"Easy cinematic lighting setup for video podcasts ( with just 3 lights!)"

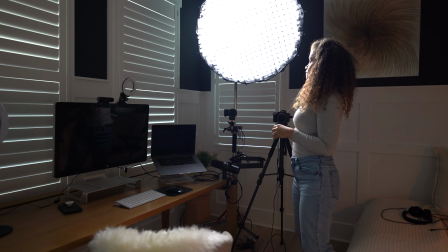What I like about this softbox is that it diffuses the light more and directs the light towards my face, making the rest of my office dark, which is the look that I'm trying to achieve. Another thing that you can play with is where you put your key light. I like my key light right in front of me with all of the light shining on my face, but I have seen other creators on YouTube positioning the key light at a 45-degree angle. That will create a different look for your video. It will cast a shadow on the other side of your face, and it will make it for a more dramatic look. But it can also accentuate things that you don't like about your skin complexion, and that's why I don't like that shot. But you're more than welcome to try it if you have a perfect face.
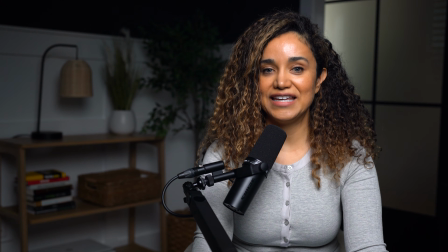So this is pretty much the shot that we get with just the key light, but I think we can spice things up a little bit more.
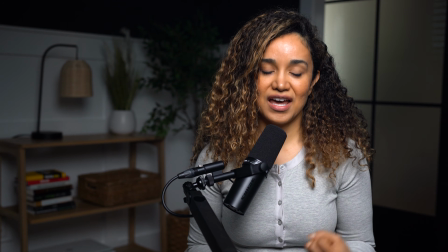The look that I'm going for is more cozy and it's more inviting, and this doesn't look as cozy and inviting.
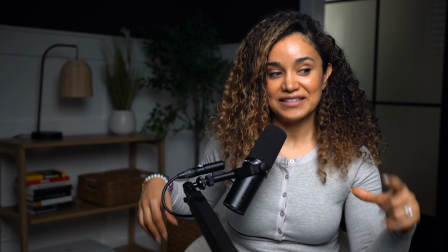So that's why I bought this lamp right here that you can see in the background.
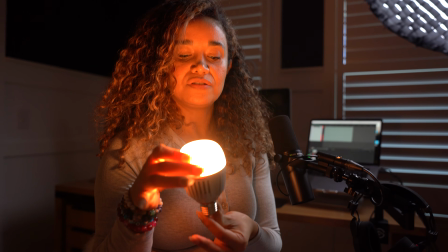And you may be wondering why I'm not using a regular light bulb.
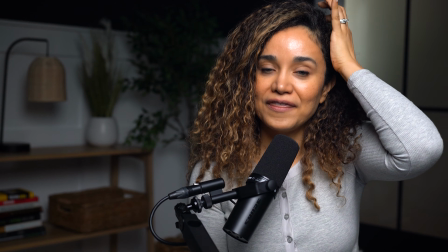If you get a light bulb from the hardware store, then it's just one temperature and you can't adjust it.
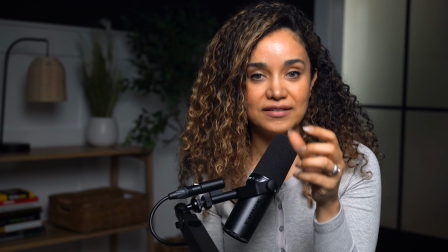And I'm going to show you why that's important in a minute.
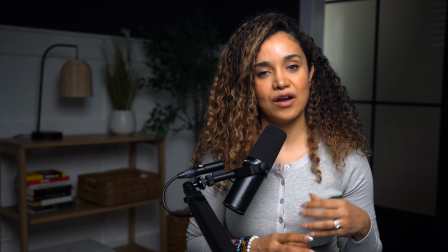Another thing I want to do in the background is that I want to bring my tree to life.
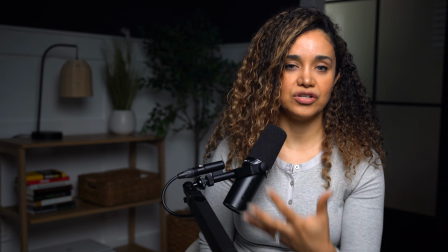I want to blast a lot of light so it shows a little bit more. And for that,
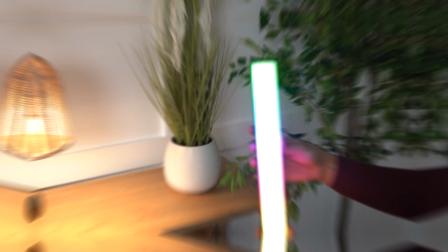I'm going to use the Aperture MT Pro Full Color Mini LED Tube Light.
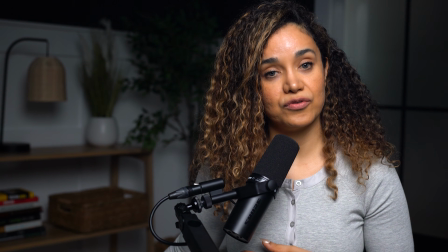That light may be mini, but it's pretty powerful, and you're going to see that in a minute.
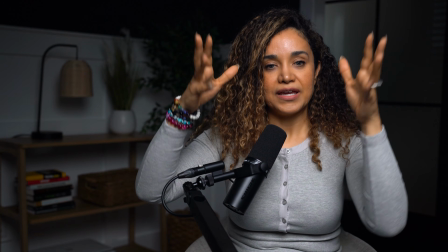So those are my 3 lights, my key light and my 2 accent lights.
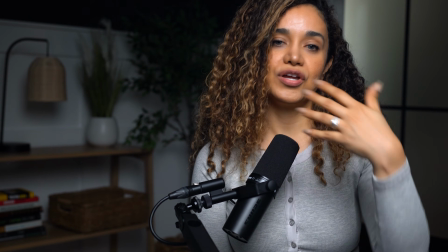All of the lights that I'm introducing to you and that I have here in my studio are Aperture lights.
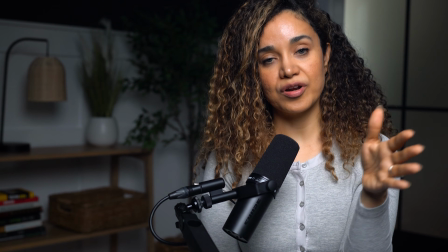Like, even though my key light is Amaranth is part of Aperture.
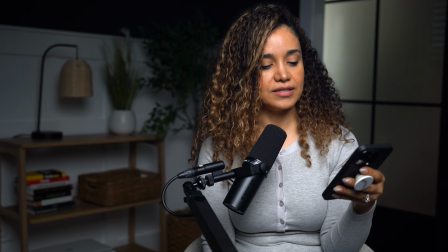And the cool thing about Aperture is that you can download an app.
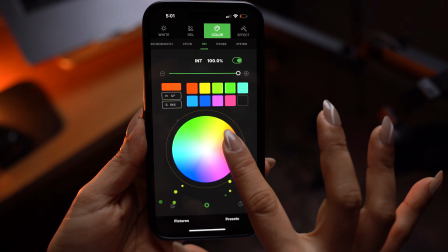The app is called Citus Link, and you can link all of your lights here on the app,
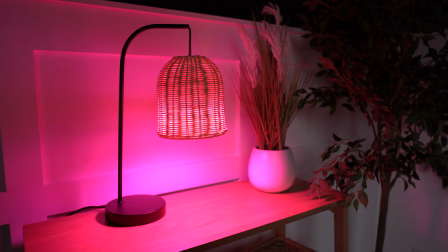and you can turn them on, you can turn them off, you can also adjust the color temperature,
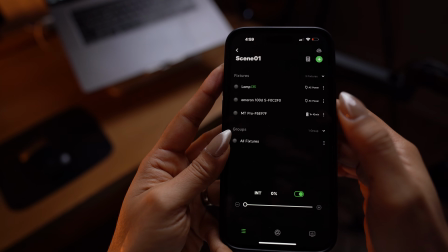and this will allow me to turn on and off my ambient lights. So let's try it.
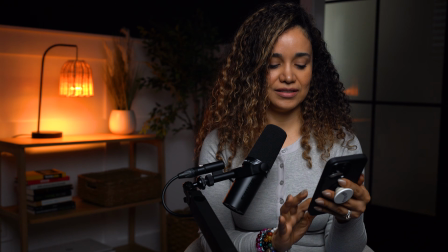Woo, okay, it's looking good.
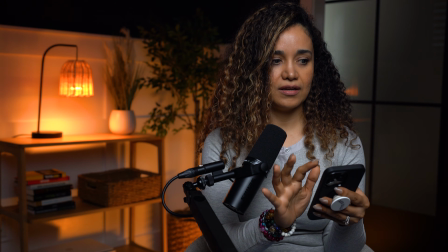I already linked them to the app, and then that's the one for my tree.
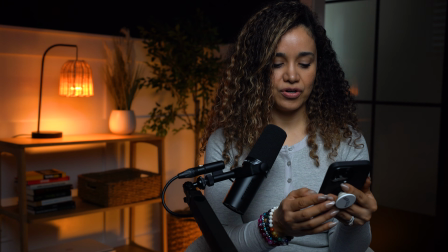So how cool is this? I can also turn all of the lights off, ready?
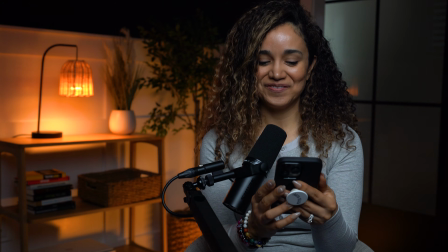And turn them back on. How cool. We also have Aperture lights in our studio, in our main studio.
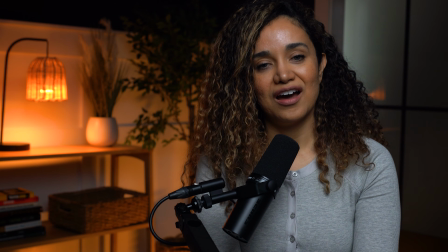Aperture is a really good company that makes good products that stand the test of time.
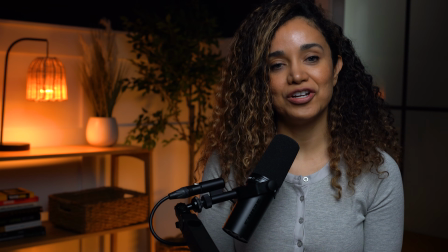So if you're thinking about getting a good light for your studio or lighting like this, then Aperture or Amaranth, which is the line that they have for content creators, which is very good quality,
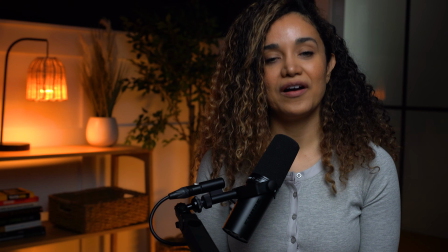but they are more affordable. It's a good way to go.
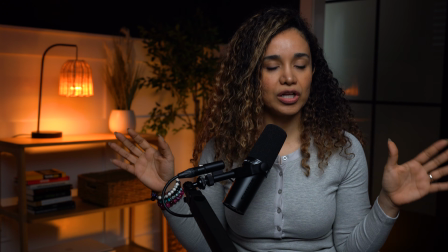I am very happy with the way that things are looking so far, but I think that there's something missing.
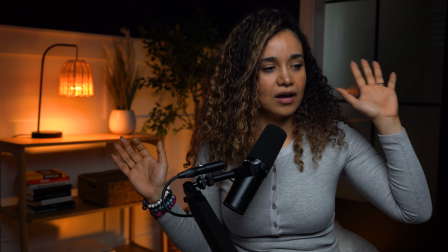As you can see, I have a glass door. That's the door for my office.
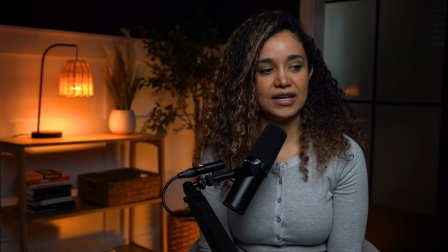It's a double barn door, and it has this smoky glass. So I think I can get very creative and blast a light from
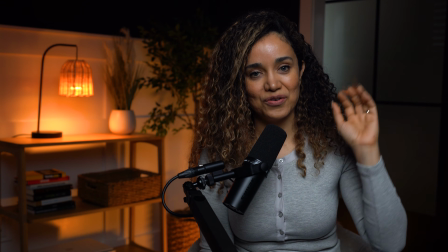outside my office to shine some color on that glass.
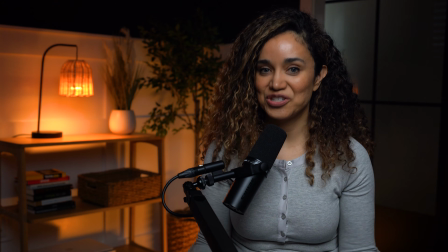Let's try it.
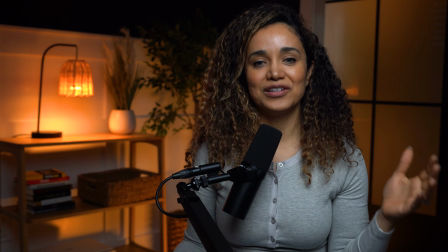So that light completes the look that I was going for.
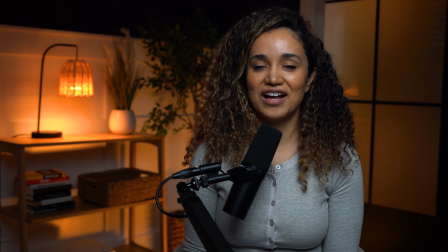I think it looks very intimate and cozy, and I still have a lot of light blasting on my face.